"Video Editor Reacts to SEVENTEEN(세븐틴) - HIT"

Huge thanks to FilmoraGo for sponsoring this episode, and now it's time for the FilmoraGo challenge. I need to edit the best 15 second teaser trailer fan edit in 10 minutes that I can on my phone.
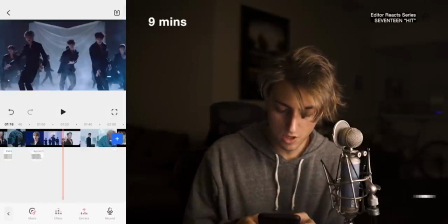(0:13)
Let's go. New project. Edit the music. Doing some old-fashioned cutting.
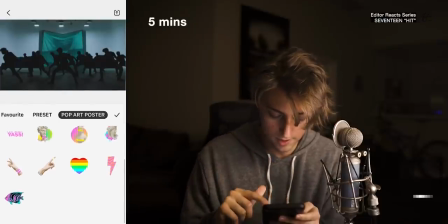(0:20)
Three, four, cut. Ooh, I like these pop art stickers. Yaaas!
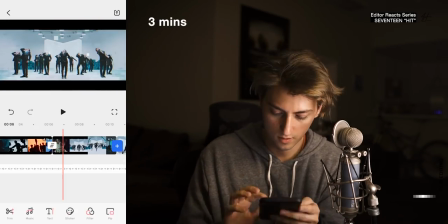(0:27)
Let's do a zoom effect on the beat drop. The chromatic aberration is sick. Alright, time to export. Here is my 15 second teaser trailer edited with Filmora on my phone, baby!
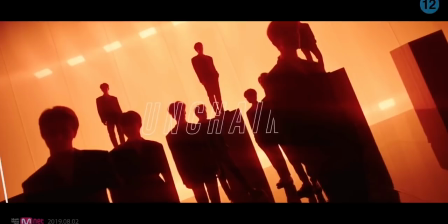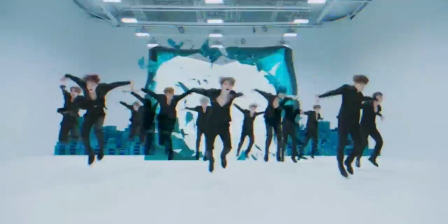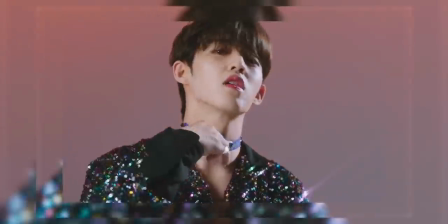And that's it pretty sick, huh pretty crazy what you can do with this thing This is my go-to app for any time. I need to edit super quick on the go filmora go iOS also make sure to check out filmora go iOS on Instagram and make sure to tag filmora go iOS on your videos All the frames in a frame
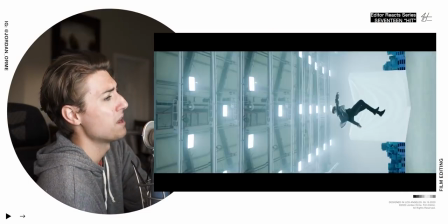(1:19)
the blend modes
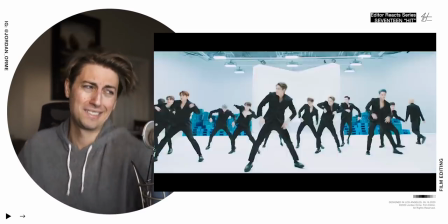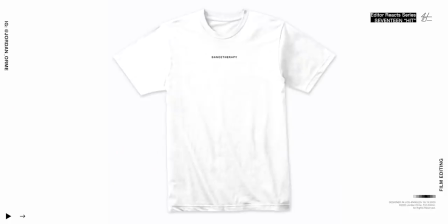I can't believe this. Who's letting their mess be all over the place? Hi, my name is Jordan Norm. I'm a professional film editor.
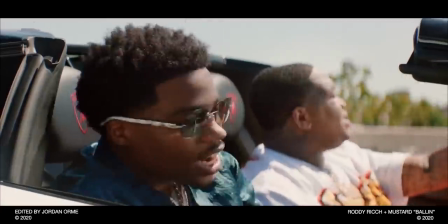(1:40)
I've been able to edit some awesome music videos for artists like Justin Bieber, Post Malone, Roddy Ricch, Tyga, G-Eazy, Quavo, Kalani, Sway Lee, Megan Stallion, and so many more. Welcome back to another episode of Music Video Editor Reacts, where I react to music videos from a music video editor perspective. Why haven't we done 17 on this channel yet? I don't know. 17 is one of my favorite K-pop boy groups and they put out two bops, Fear and Hit, and I couldn't decide which one to do, but I think in 2020 at the end of the year, Christmas time, we need a little more uplifting spirits and that's what Hit provides for us. So let's get into the reaction.
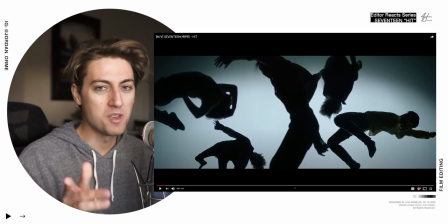(2:16)
If you could do me a huge solid and just smash that like button right now, I'd freaking love you forever because it really helps the channel out. Smash that like button.
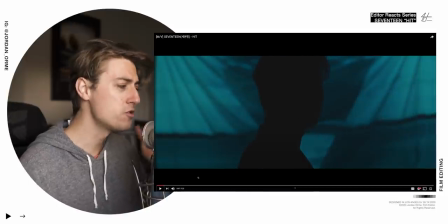(2:29)
Oh these graphics when you do frickin graphics one of the best
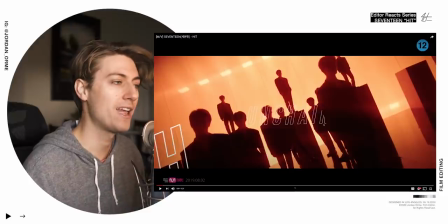(2:34)
tips I can give to anybody is to create like masks right here So we do a mask.
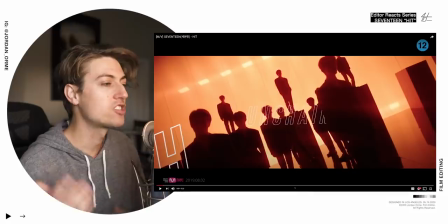(2:39)
It looks like this little graphic here is behind our boy It just creates like a 3d feel and it just makes the graphics come
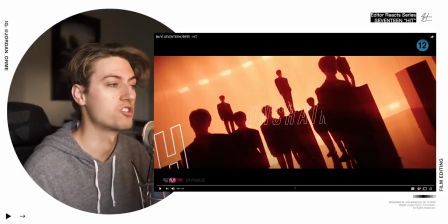(2:46)
to life One thing that's really popular right now is doing stroke Which is just outlining the edge of the text instead of like filling it and that's what I
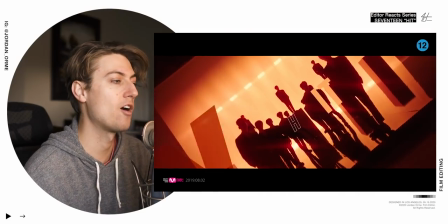(2:53)
have on like my music video editor reacts thing So it's frickin cool style Oh, and it's flashing it on and off.
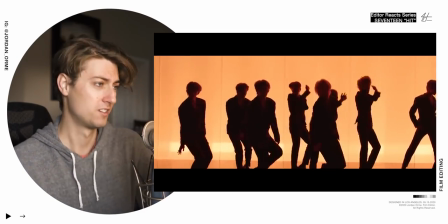(3:04)
The graphics just emphasize stuff. Look at this set.
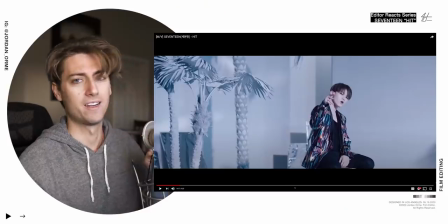(3:14)
Oh, okay. I see. Who edited this? Who freaking directed and edited this?
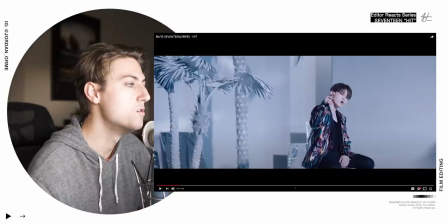(3:20)
I have to know. Rima Yoon. I know Rima Yoon. Wow.
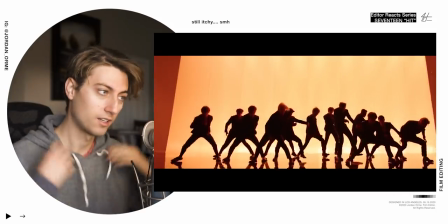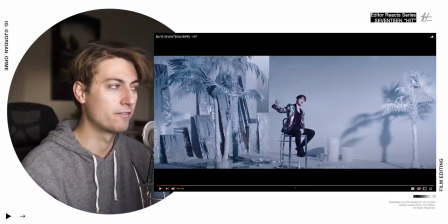(3:32)
Oh Okay, so we take another shot This is something I've really never seen before but we take the shot and cut it
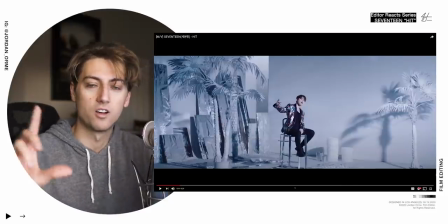(3:39)
out and then just punch into it I kind of think it's another take like they did a close-up and then they just kind of match his arm motion and When
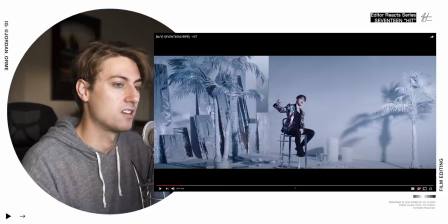(3:46)
we match the motion are like brain gets confused Like I'm literally I can't tell if it's the same shot or not, but I think it's a close-up and then we just keep punching in
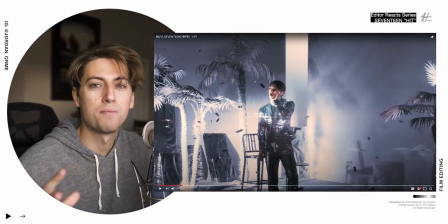(3:56)
And then on the throw we had like some distraction happening in the middle And that's a perfect time to change the aspect ratio.